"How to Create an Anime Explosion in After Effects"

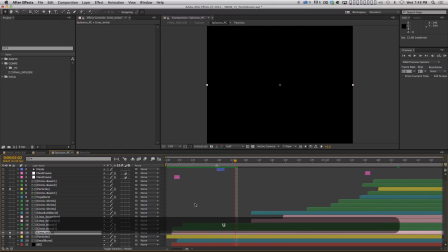If you look at the lines, you can kind of see how they're rotating clockwise. And that's a really easy, actually the lines aren't rotating clockwise, isn't that funny?
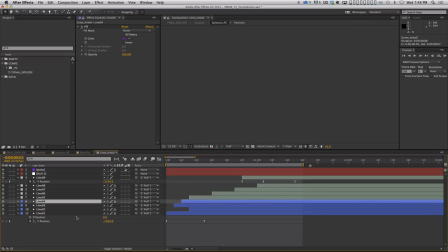The particles are rotating clockwise, the lines I did another way.
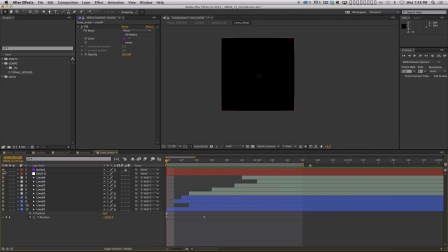Here, let me hop back into lines. See, this is good. I think if I tried to rebuild this whole thing in front of you, it would just be a nightmare. So I'm gonna walk you through it and hopefully it'll stick better that way. If you notice, the lines are moving subtly right to left.
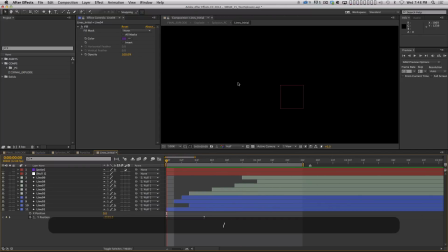And so what I did, and I honestly can't even remember why I did it this way.
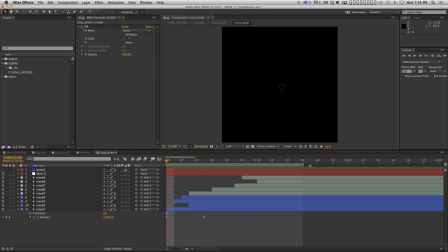It would have been easier to just rotate the comp, right, in my explosion comp. But what I actually did was I parented all of these to a null, and the null is moving.
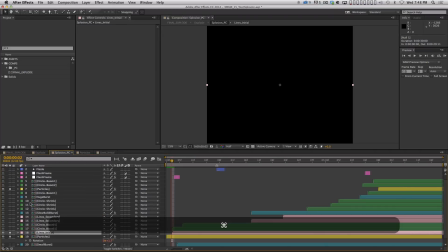And when you move something right to left, and then you put a polar coordinates effect on it, it has the illusion of rotation, right? It actually makes it look like it's rotating. The particles pre-comp, on the other hand, does have rotation on it. And whenever I want something to just rotate at a constant speed, I don't keyframe it.
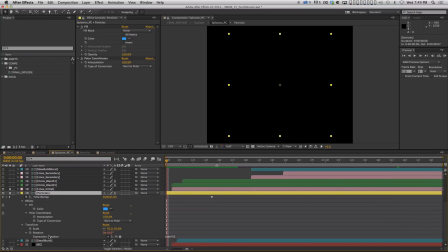I put an expression on the rotation property, time times a number.
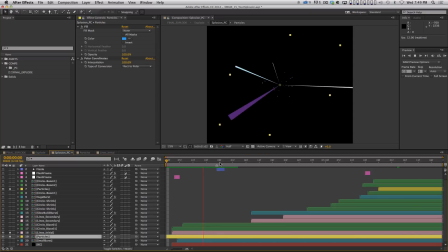That's it. And it's a small number, so it doesn't rotate very fast, but it gives it a little bit of motion. Okay, so there's another layer. All right, so then I've got this Circle Blast 01, and I've got 2 copies of it, right?
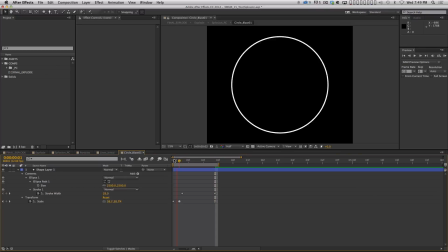And that's really simple. All that is, let's dive in there. This is just an ellipse layer, right? But I've got the size kind of equaled out here, X and Y, so it's a circle. If you look at the scale,
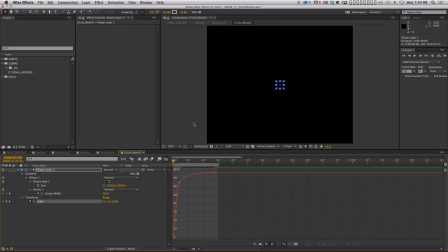I've animated the scale, and I've just got it really quickly scaling up, and then it just slowly sort of scales up a little bit more, okay? So again, it's that explosion feel.
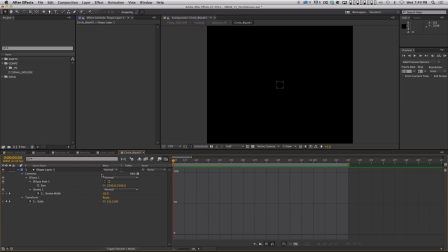It's like super fast and then really slow. And then I'm also animating the stroke width of it. So it starts out as a thicker stroke and then it gets thinner and thinner and thinner, rather than just fading it out.
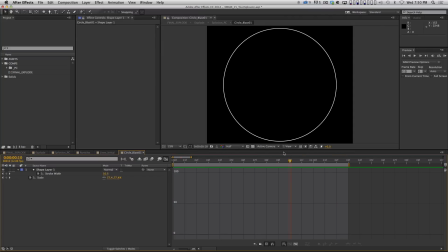I thought it might be a little more interesting to have it get thinner and thinner and thinner like that, almost like, the corona of an explosion sort of dissipating, right?
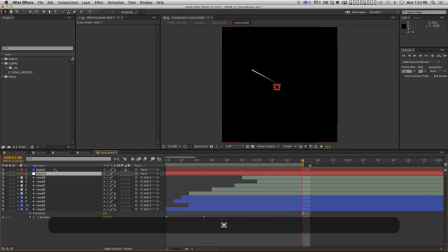And that's it. That's that layer. That was pretty easy.
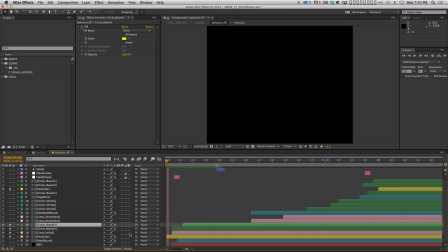And you can see that a lot of this, the feel of it comes from just timing these layers out. You can see that, we start with some lines, right? And then the first initial burst, and then there's another one a couple frames later, and I've just put a fill effect on these to give them some color.
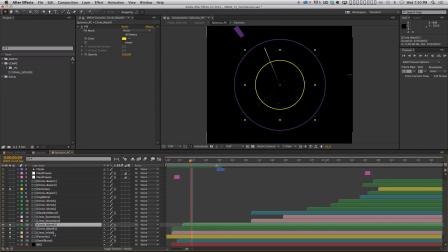That's all I've done. So far, all we have are the lines, the particles, and these two circles, right? And there you go. That's what we have so far, right? And it's getting there. Now, the tricky part was this thing, okay? And I knew that this was going to be the tricky part.
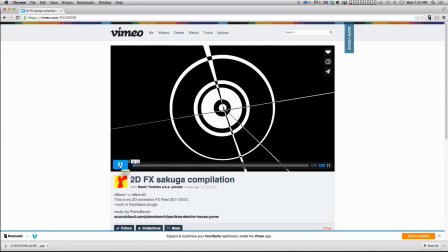I mean, whenever you look at hand-drawn effects like this, they have this amazing quality to them because someone who can draw pretty well
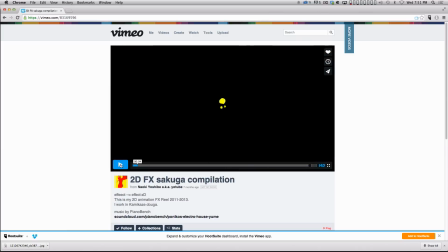can really like shape these explosions into beautiful shapes and then even add like shading to them and stuff like that.
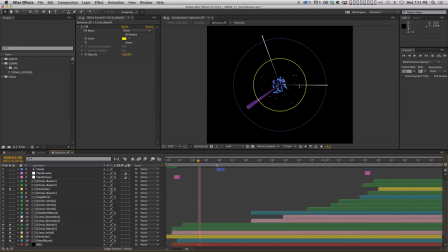And it's really cool, but it's also very hard, especially if you can't draw. So I had to fake this. This is actually just all done in After Effects. And I was actually pretty impressed with how well it worked out. So let me show you, let me break down how this is working, okay?
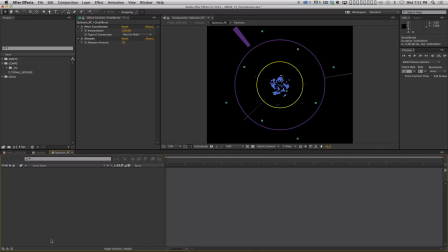So this small burst layer is what you're seeing, and I'm gonna dive in, and there's a few pre-comps in here, right? This is actually what I created that then gets the polar coordinates effect, right?
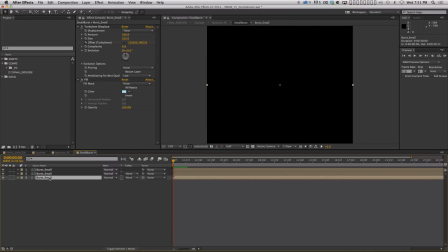So each of these has some effects on it, but let's first dive into this pre-comp here, okay?
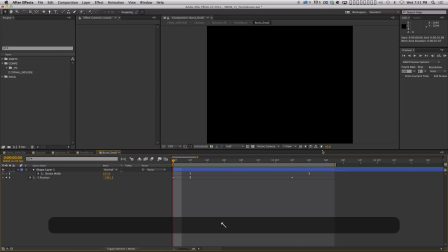You see that? You see how ridiculously simple that is? That's what's creating that explosion, believe it or not.
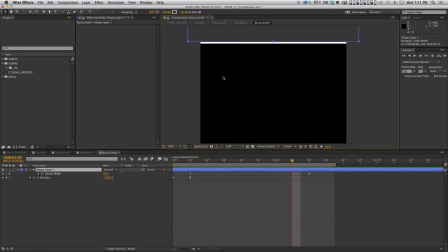Just that, okay? I have a shape layer, and it's coming in from the top, quick, and then it shrinks back. And that's it.